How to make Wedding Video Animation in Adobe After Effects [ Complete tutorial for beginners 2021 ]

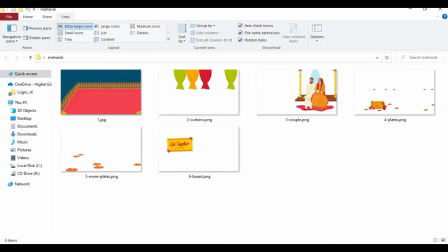1:54 thing i'm gonna drag all of the images into the project panel of adobe
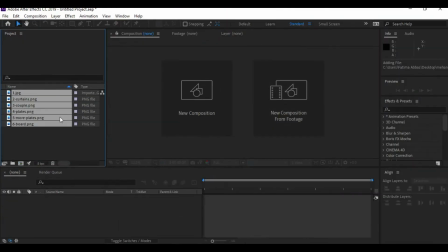2:00 after effects and i'm gonna click on the create new composition
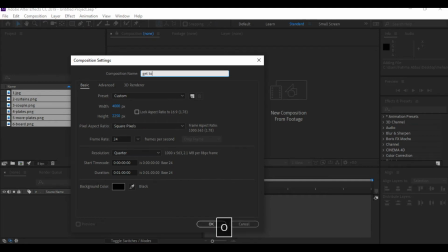2:06 the width and the height will be automatically adjusted according to the dimensions of the images that you
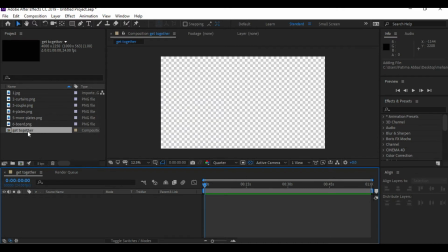2:13 have you now drag into the project panel right below the project
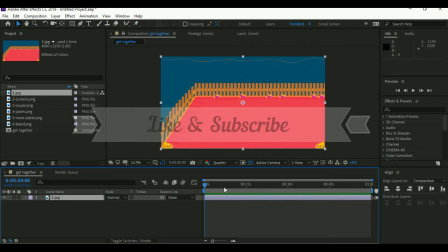2:20 panel is the timeline panel so either you can open the composition or
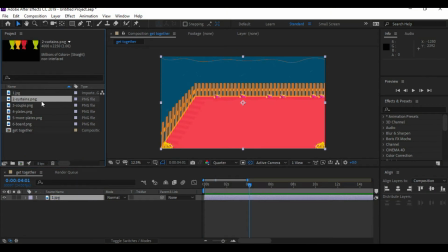2:25 you can simply drag the background a layer into the timeline panel and I think it will be more easier so let's do this just to let you know that there are basic four types of things that you can do with
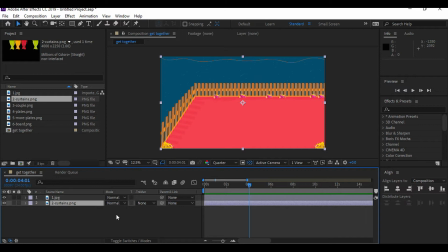2:42 your object in Adobe After Effects the first thing is you can change its position the second is scale the third is rotation and the fourth is opacity or transparency with these four things you can create any kind of animation in adobe after
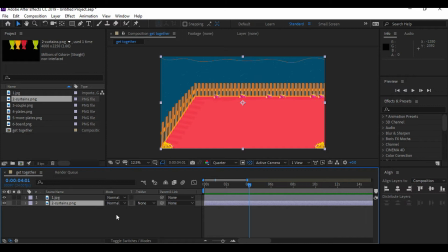3:00 effects i have dragged the curtains layer into the timeline panel above the jpeg and now i'm gonna press b and this clock will appear right below and now we are going to change its position
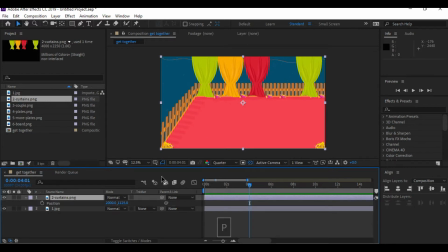3:17 so what i'm gonna do is at four seconds i'm gonna click the clock and it will have a little diamond shaped symbol right below the 4 seconds it means that the final position at 4 seconds will be the position which is currently
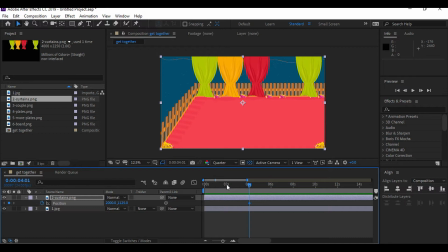3:34 or which I can currently see in the screen and at 2 seconds I will drag it above and now I don't need to click the clock as automatically a diamond symbol will appear below the 2 seconds when it will
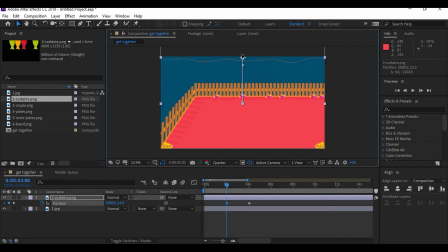3:49 detect that the position has been changed so this will be the initial position that is at two seconds the curtains will be right about that the viewer cannot view it and at four seconds it will come from top to down
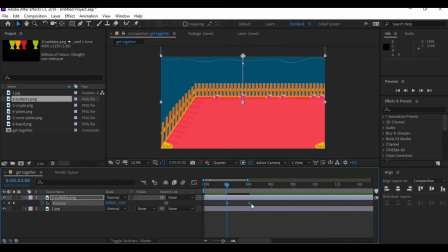4:04 one more important thing here is you just need to select both of
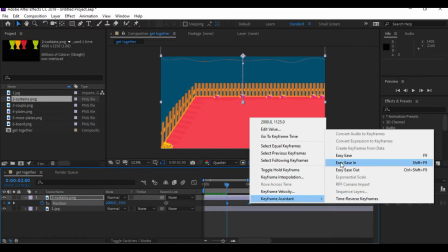4:10 these key points and you're gonna right click and key frame assistant and
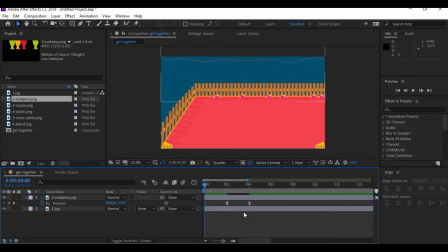4:15 easy ace what it will do is it will make the transition smoother you don't need to go into the depth right now but make sure you do it it will make your animation looks good so now I will drag the
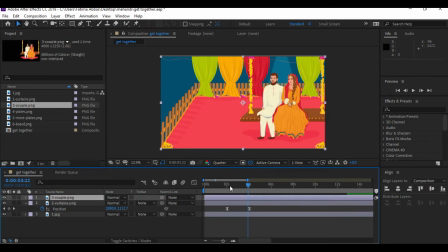4:33 copper layer above the curtains and I'm gonna press the clock
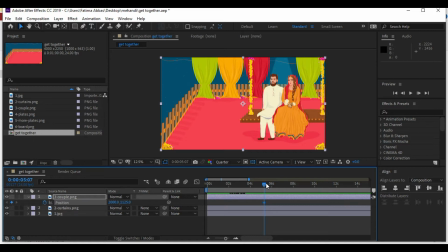4:39 right here and that will be its final position and as the initial position now I'm gonna drag it to you right like this and
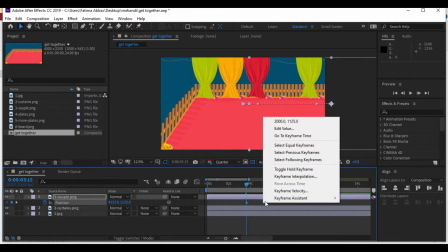4:53 again i will select both right click keyframe assistant and easy ace
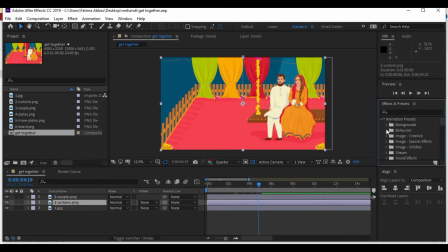4:59 to make the transition smoother now we are going to apply some effects to our objects if you cannot see this panel that is the effects and presets panel then you can go into the windows and you will see its name and you just need to click it and it will appear.
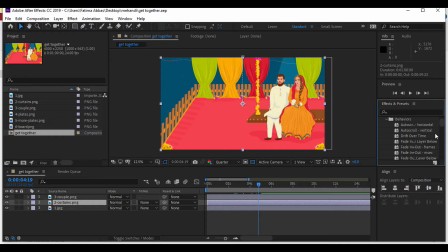5:17 From here we will go into the animations presets and then behaviors and wiggle rotation.
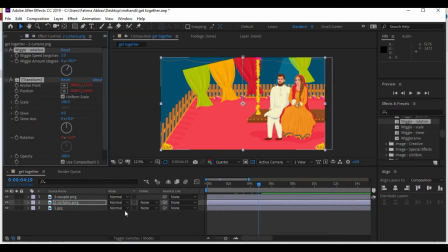5:29 I am simply gonna drag it into the curtains layer and it will be automatically applied. However, I'm gonna change the wiggle amount to 1 degree because I just want a slight
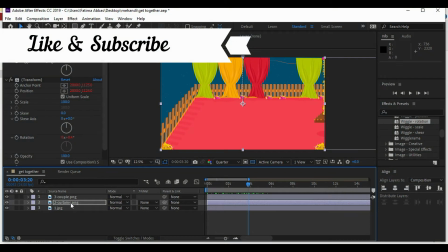5:43 rotation in the curtains and it will keep on happening in their background.